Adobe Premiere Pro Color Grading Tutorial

Hey guys, and welcome back to a brand new video. Today, we're gonna be diving into Premiere Pro and color grading this shot from this to this, and I'll be walking you through step by step exactly how and why I change the settings I do to get the results I do.
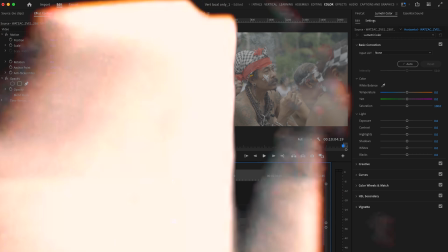(0:12)
So without further ado, let's dive into Premiere Pro and get this video started. All right, so here we are inside of Premiere Pro, and as you already know, this is the shot we are color grading.
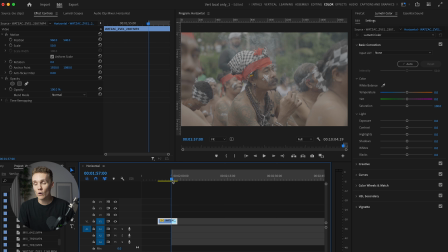(0:21)
Now, this was shot on the Sony ZV-1 in S-Log3 on the 24-70 f2.8 from Sigma, and we'll be color grading it without a conversion LUT and without using any of my cinematic LUTs.
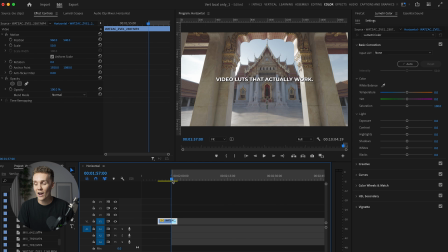(0:33)
Now, if you don't know about my cinematic LUTs, I have a huge pack of cinematic LUTs that I have been using for years now to color grade all of my footage.
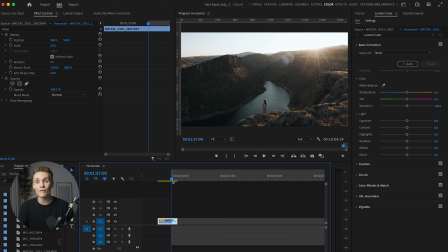(0:42)
And if you want a very easy and speedy way to be able to color grade your footage like that and get your footage looking absolutely amazing,
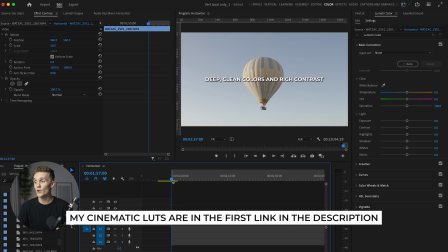(0:49)
you can go and pick up my cinematic LUTs linked in the description down below. You can use this discount code at checkout to get a cheeky little discount.
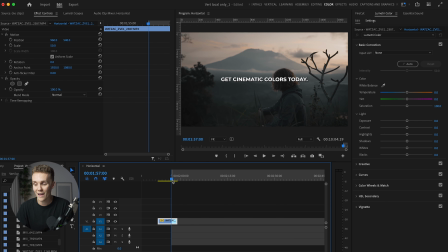(0:56)
But anyway, today we're not gonna be using them because of course that wouldn't be showing you all that much. So we're not using any LUTs, we're gonna be color grading everything from scratch.
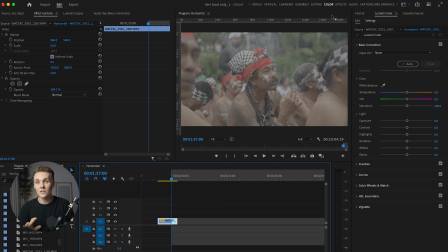(1:03)
Okay, so let's dive in. We are, just to kind of set the tone, we're in the color panel up here. So as soon as you open Premiere Pro, you're not gonna be met with something that looks like this. You've got to navigate to the color panel up here. And let's first start off in the basic correction tab.
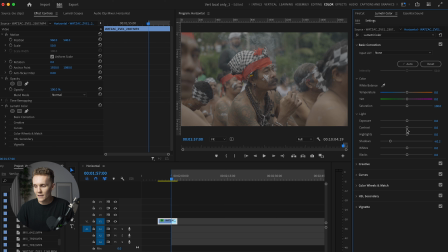(1:18)
First thing I want to do is decrease the shadows, increase our contrast, and increase the highlights. Now, the reason I'm doing this is because already, if we just turn off Lumetri color here, you can see that we're getting all of our contrast back and we're bringing quite a lot of color back into our shots purely just by decreasing our shadows,
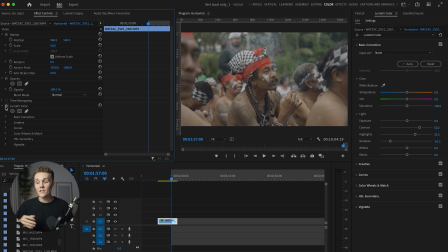(1:36)
which kind of makes things a little darker, increasing our highlights, which makes the bright parts a little darker, and then increasing the contrast does both of those just in one slider, and it brings a whole lot more of a true-to-life image to our shot. So that's exactly what we're gonna be doing here. And we're gonna be backing that up with a little bit of an S curve.
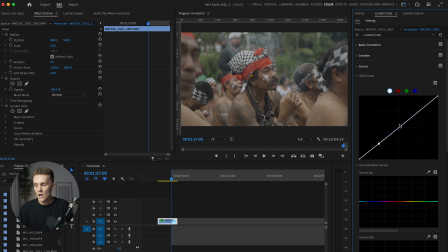(1:54)
So we're gonna put a point here on this first cross section, which is the shadows. We're also gonna put a point here on the midtones, and we're also gonna put a point here on the highlights. I'm first gonna drop the shadows to make sure we're getting that richer tone back. I'm then gonna increase the midtones, which is something we don't have a slider for in the basic tab.
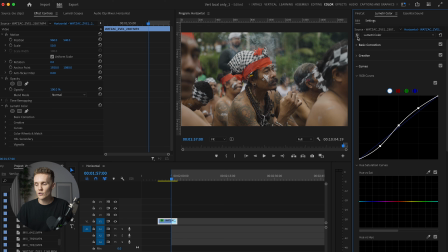(2:11)
And then I'm also going to increase our highlights. And then if we turn Lumetri color off and back on, you can instantly see we are at, I would say, a usable version of this clip by far, and we've used no LUTs whatsoever. Now, there is a nice way you can check if you've added a good amount of contrast back into your shots.
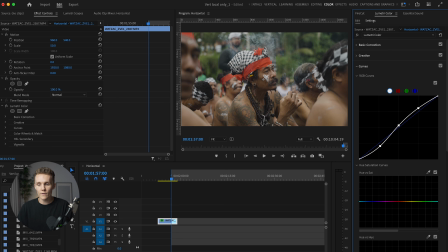(2:30)
If you come over to Lumetri Scopes up the top left here, by the way, if it's not open, all you've got to do is open up Help, type in Lumetri Scopes, and then you can turn it on.
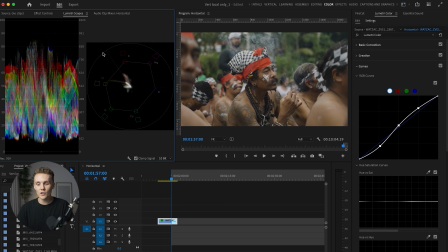(2:39)
So if you open up Lumetri Scopes, it also might not look like this. And if it doesn't, all you've got to do is right click and make sure you've got Waveform and Vectorscope turned on. And then we can see here our entire exposure of our shot. So we can see we're definitely on the lower side. It's a little bit more of a darkier, moodier shot, which is fine. I'm happy with that.
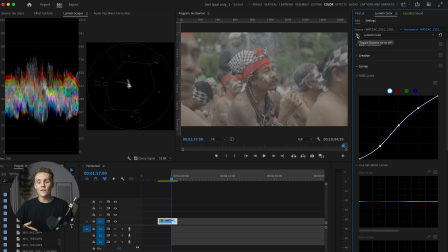(2:57)
And if I turn Lumetri color off here, which is just our color grade, the scopes really compress, which means there isn't a lot of contrast.
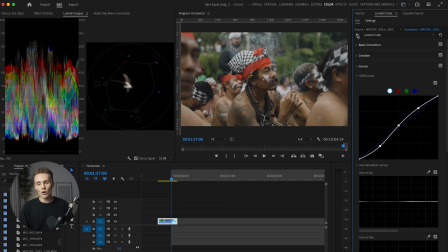(3:03)
If I turn it back on, that means the image is contrasting. And you can see it's spread out nicely. Nothing's touching the bottom, which means nothing is clipping, which is nothing is pure black, and nothing is touching the top, meaning nothing is too bright and nothing is just pure white. Okay, that's the basics down. We have got the basic correction done. Now we can get on to the coloring of things.
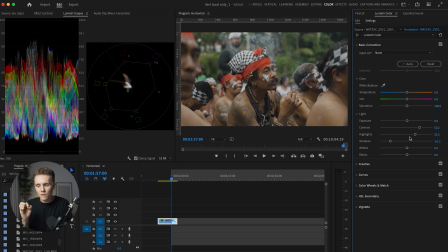(3:22)
Now, of course, you can go a little deeper and make sure you're absolutely fine-tuning every single aspect of this shot to make sure, you know, you've got your contrast dialed in. But I'm really happy with how this looks. If anything, we might drop the shadows just a little bit more and increase the highlights a little bit more.
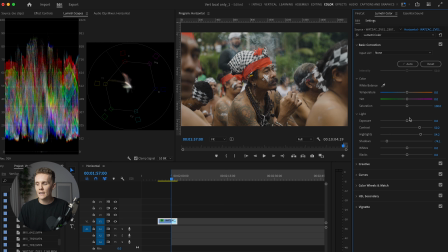(3:37)
That kind of brings up the exposure of our subject here. And then I'm happy, okay? Now let's get into the colors. All right, so the first thing that we're gonna do is make sure we're setting our white balance correctly.
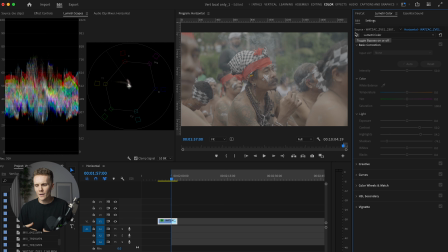(3:47)
Now, this isn't something that you can do when your footage is in log because it's a little hard to know what colors you're kind of dealing with.
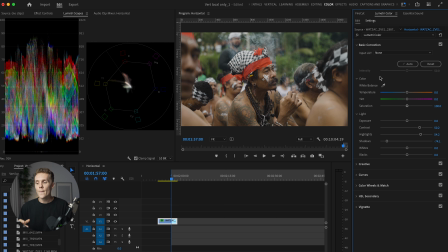(3:53)
So after you add the contrast back and you still haven't touched any of the saturation sliders, that is when you can start to work out if your color balance is accurate or not. Now, in my opinion, things look a little bit green here. I need to add purple, I was about to say purple. So things look a little green here.